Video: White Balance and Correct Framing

Hi and welcome to the online video blog with Cameron Bailey. I'm Cam the Cameraman. You can catch me at camthecameraman.com or check out the YouTube channel.
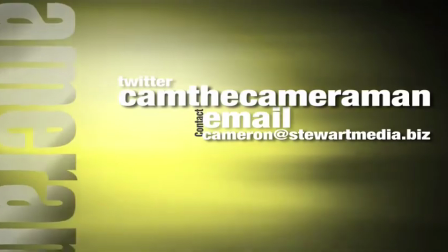8s
Today we're going to be talking about framing, and I can tell you I was just a touch nervous as I set up the camera today. Knowing that I was going to be talking about framing, I had to make sure that I got it all right. So hopefully in this instance I have got it all right, and I'm pretty sure I do.
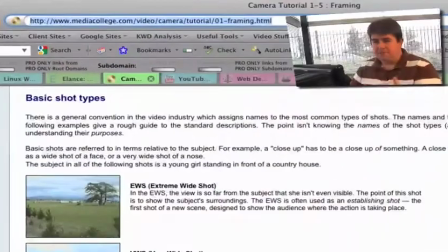22s
Let's just talk a little bit about framing. Let's start off with some basic shot types. I'm going to use some web pages here, and let's look at some basic shot types.
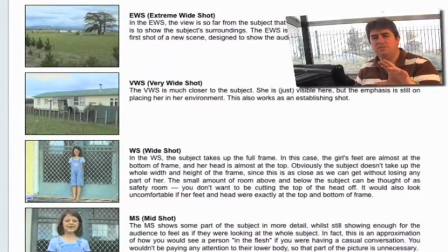31s
Important to know these, even if you're not using them for video blogging per se, but if you are using, working with camera operators, or even just thinking through shot listing and those sorts of things, it's really important to know the shot types so you can sort of describe what you're wanting. Starting at the most wide, an extreme wide shot, a very wide shot, a wide shot,
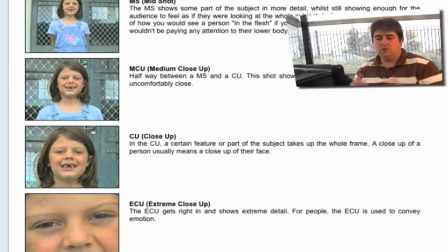49s
moving through to a mid shot, an MCU, close-up, an extreme close-up, and then a cutaway.
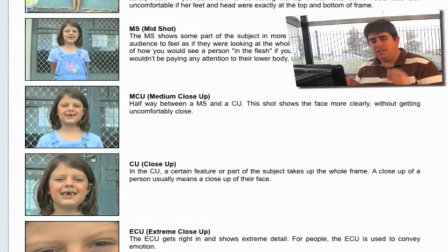56s
I want to just talk a little bit and just very quickly about these. In online video, we want to make sure most of our shots are a little tighter than they would be in traditional video production. You tend to use a lot more close-ups and medium close-ups than you would in normal production,
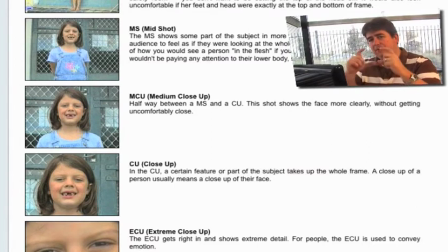73s
purely because the screen size is so much smaller and people are having to often watch it in a little window inside the web browser. So we want to make sure that we can that our mouths are seen and our eyes, which are the windows to the soul, as they say, and we want to make sure that they're being able to be seen. And the best way to do that is to ensure that we do go with close-ups. Extreme close-ups can be quite intimidating, but can also be quite useful if you're demonstrating an object.
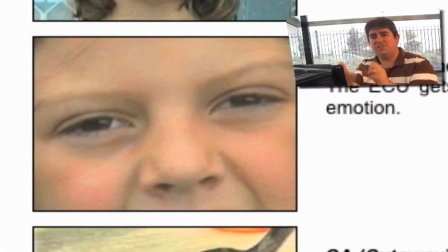97s
And I use extreme close-ups here with the ScreenFlow program to actually show you things on the screen, even though I keep a bit of a distance away. Those of you who also follow Jim Boot, you'll notice he uses a slightly closer shot. I'm a little less attractive, so therefore I have to zoom out a little bit wider and to fit me all in, but I also just prefer a slightly looser shot.
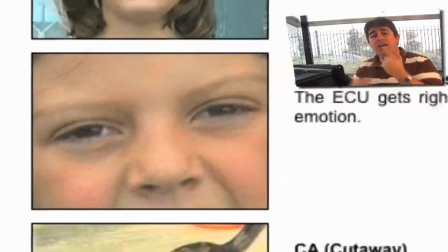115s
But hopefully I'm close enough that you can in most instances see my eyes and my lips moving to assist with communication, particularly those of you from America who struggle with our Australian accents. It helps if you can see our lips moving. Want to just, also on framing, I watched this video during the week,
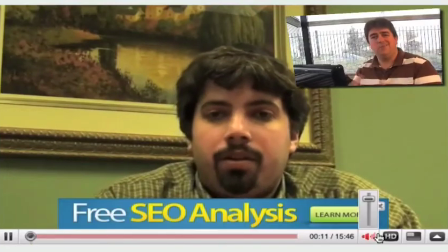132s
and this is actually what got me thinking about the terms about framing for this week, and this is from Rusty Brick.
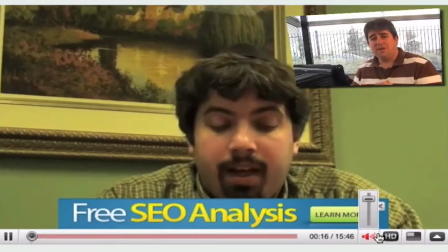138s
I asked his permission if he wouldn't mind if I talked about this video in terms of a framing issue.
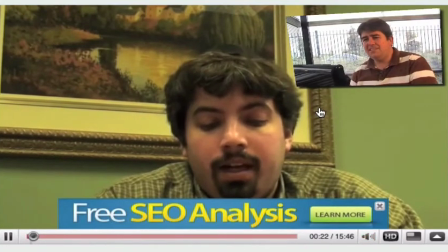143s
I saw this video and I thought, this is a fairly typical mistake people make when they're doing their blogs.
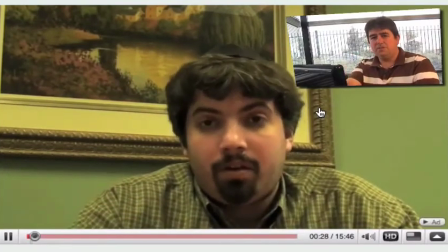149s
Now, I'm not saying that we're not going to comment too much initially on the content.
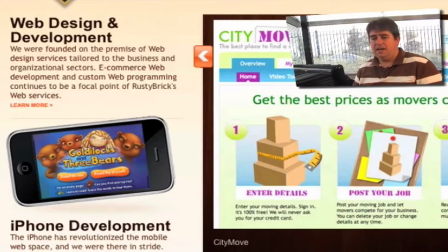154s
Incidentally, he has some great websites, the rustybrick.com, although I haven't been this one before,
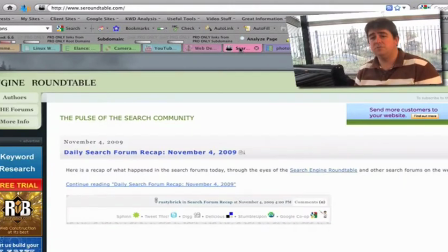159s
but his tweet stream I've been following for as long as I've been on Twitter, and he produces and gives a lot of really great information.
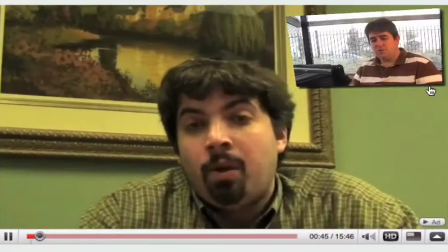166s
But back to the video. First thing I want to talk about here is I want to just talk about the framing.
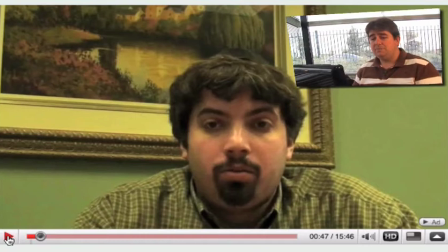172s
Now, this is probably a medium close-up, but we haven't got our framing right. Now, there's a thing called the rule of thirds, which we're going to show in a moment. And the rule of thirds basically states that when you're framing up a camera, now, Rusty Brick there, you just need to tilt your lens, your laptop lid forward a little bit so that we lined it all up.
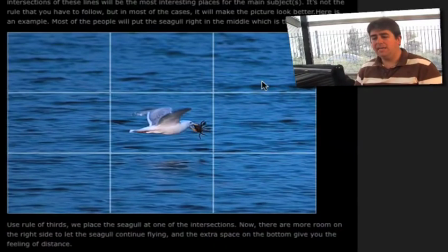191s
The rule of thirds states quite clearly that you divide the screen that you're looking at. This works as equally as well for photography as it does for video, incidentally. You divide your screen into thirds lines, as you can see here. The trick to it, or the key to it,
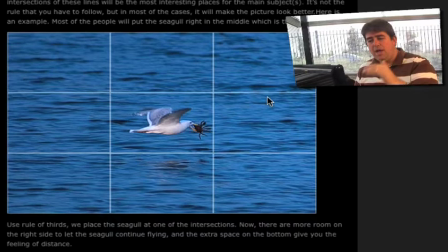206s
is that research and all that sort of stuff suggests that where the third lines intersect is where the most interest lies. So if we look at the top picture there, what we can see is a bird centered up on the screen, and there really isn't nothing much wrong with that.
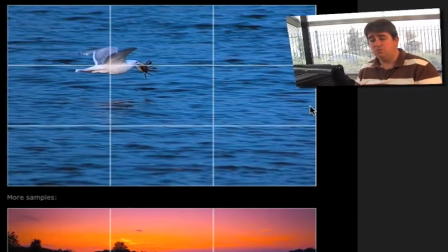219s
But if we look at exactly the same shot framed correctly, or framed using the rule of thirds, what we can see is that it looks far more dynamic. We get a little bit of what we call looking room, and we'll talk in a moment about looking room, but the whole image gives us a greater sense of dynamism.
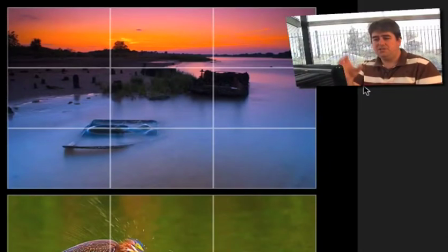234s
If we move to a scenery type situation, and this is a really nice photo there, once again with the rule of the third lines put on there, what we can see is that the horizon line really works best when it is at the top third or the bottom third line.
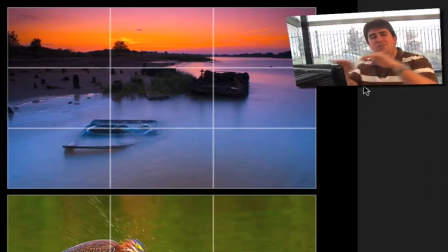249s
When I was in high school, I remember them talking about this and saying that you should never draw a horizon line through the middle, and it didn't make sense to me, but now that I've seen it, it does actually make sense. And if we were to drop the horizon line down there, that picture would lack as much drama as it does. We wouldn't have a look at the foreground. Incidentally, as we move through, we'll also see some other examples of that.
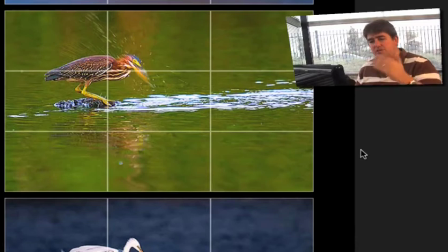268s
This one here, the bird at the intersecting point, certainly gives us a lot of room to look and move in the picture.
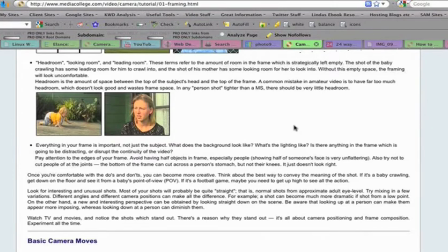274s
Another issue when it comes to framing is making sure that we give our subjects looking room.
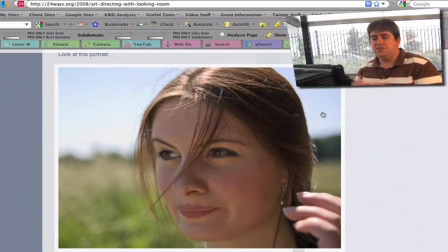280s
And just to use this as an example, this is obviously a photograph, but looking room,
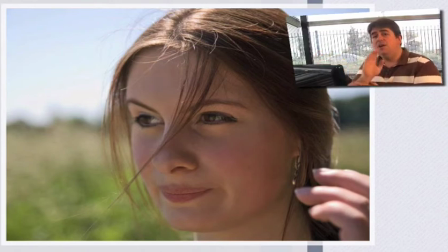285s
when you are turning side on, as I am doing now, you need to ensure that your subject has looking room.
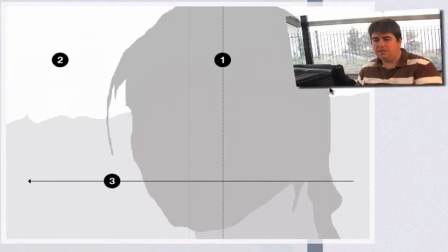290s
If we give the example that they show here, there's the photo without images.
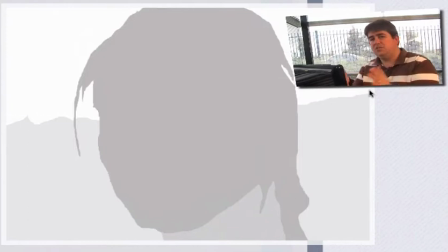293s
If we center up the subject, what we suddenly start seeing is we start having too much room behind their head over here, and then we're not giving the subject enough room to look into.
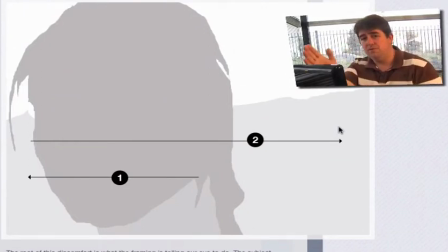305s
Particularly with video, if we're following someone, we need to make sure that as they're able to move, that the camera can move and keep with them and give them space to look to. It just looks wrong with framing like this, as we can see here, although obviously we've lost the image there.
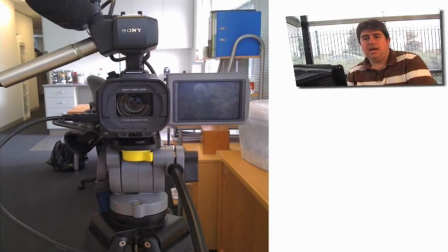319s
The other thing for those of you who are doing blogs is it's really important to engage your audience. The eyes are the most important part of an image when people are looking at them. And it's really important that you look at what I'm looking at here, and that is straight down the lens, because it's like looking someone in the eye. Coming back to Rusty Brick's video, what we can see is he does that really well. He doesn't have to give looking room because he's looking directly at the camera,
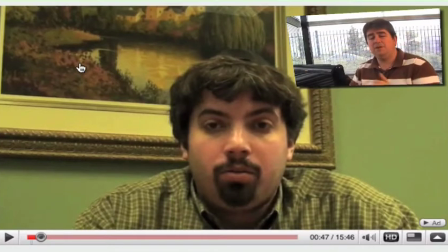342s
although if he was to frame something up a little bit interesting over here and frame himself up a little bit left and a little bit more onto the side and turn side on, that would be fantastic. The other thing to do is obviously raise the level up. I mentioned that the eyes are the windows to the soul, and the eyes should always hit that third line,
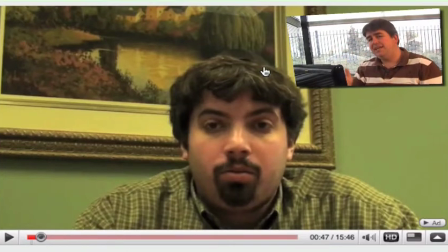359s
ideally at the intersecting points, but if it can't intersect there, at least make sure that the eyes are at the third line, either at the top third line, which is typically where you want to be, or if you have a specific reason, drop it right the way down and show the images behind you and above you with the third line there.
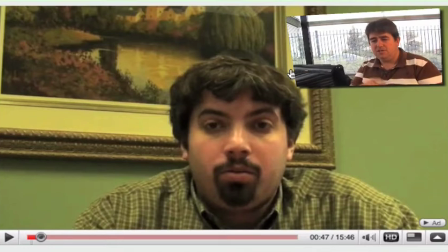376s
The other thing to note here, and this is probably because I would imagine that he's using a webcam, is just want to talk a bit about white balance. So I've sort of mentioned it a few times over the past few weeks, particularly in regards to our background being a little bit too blue. Well, what we've done is, or what white balance is, for those of you who are used to using
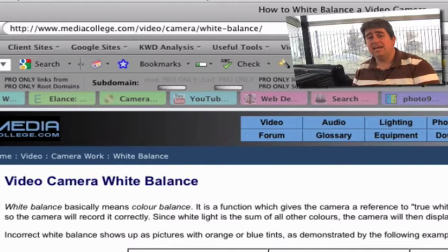396s
SLRs, you will have seen this as well, digital SLRs, and anyone who's been using a video camera over the years, you'll know that there is often white balance controls.
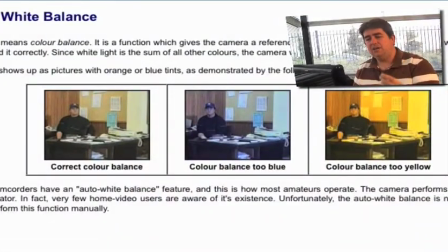404s
Essentially what white balance is white balance is about telling the camera what colour true white is. If the camera can determine what colour white is and what colour black is, what it can do is it can then determine every colour in the spectrum.
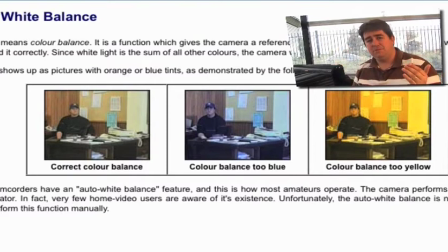419s
White is the presence of all colour, black is the absence of all colour. Now the camera can very easily detect what colour black is. It can shut its lens down, and a lot of the domestic cameras, as they turn on, they have a look at what's there while the lens is closed or the iris is closed, and then they know what black is. They just need to determine what colour white is.
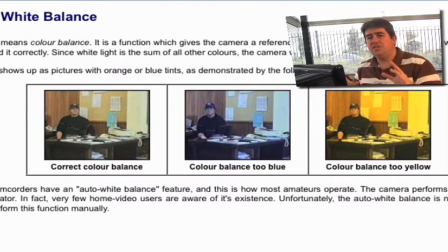436s
Now, where this becomes a problem is that our human eyes don't see this issue, but the reality is in the world today, where we see things, different lights will give a different colour temperature. Outdoor tends to be quite blue. The fluorescent lights that we work under here tend to be a touch green, and tungsten lights tend to be a bit orange.
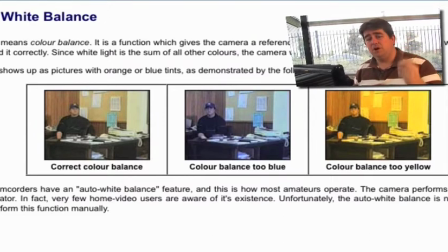455s
And you can kind of see my face is a touch orange at the moment. What we need to do is we need to let the camera know that. And so the really simple way is most cameras will have, and there's a range of different colour temperatures.
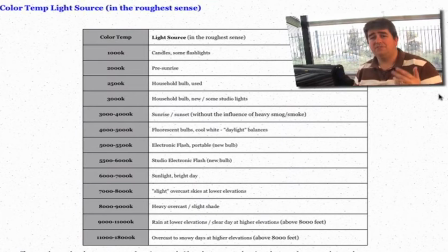467s
Outdoor light, incidentally, can change, and I tend to do my blogs in the afternoon, which means that we can match the brightness or the colour temperature fairly closely with some
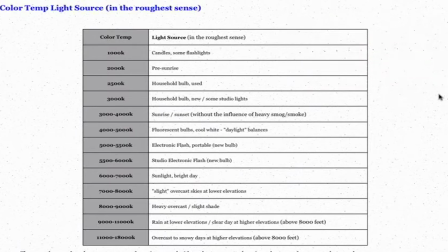476s
scrims and some colour correction filters that we use on the lights that I'll show you in a moment. So we need to determine,
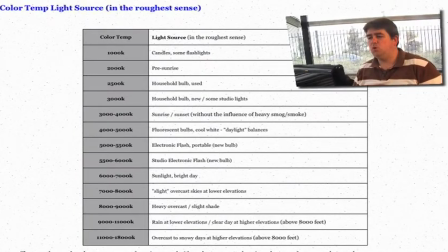482s
and the camera needs to determine what colour white is. If the camera can determine what colour white is, we can get a correct colour balance.
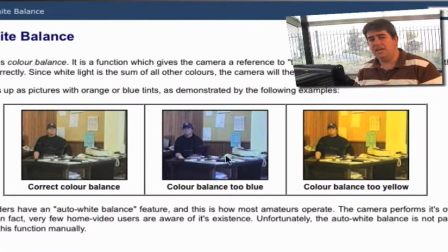488s
If it doesn't know what colour white is, it will have a guess, and it will inevitably be wrong.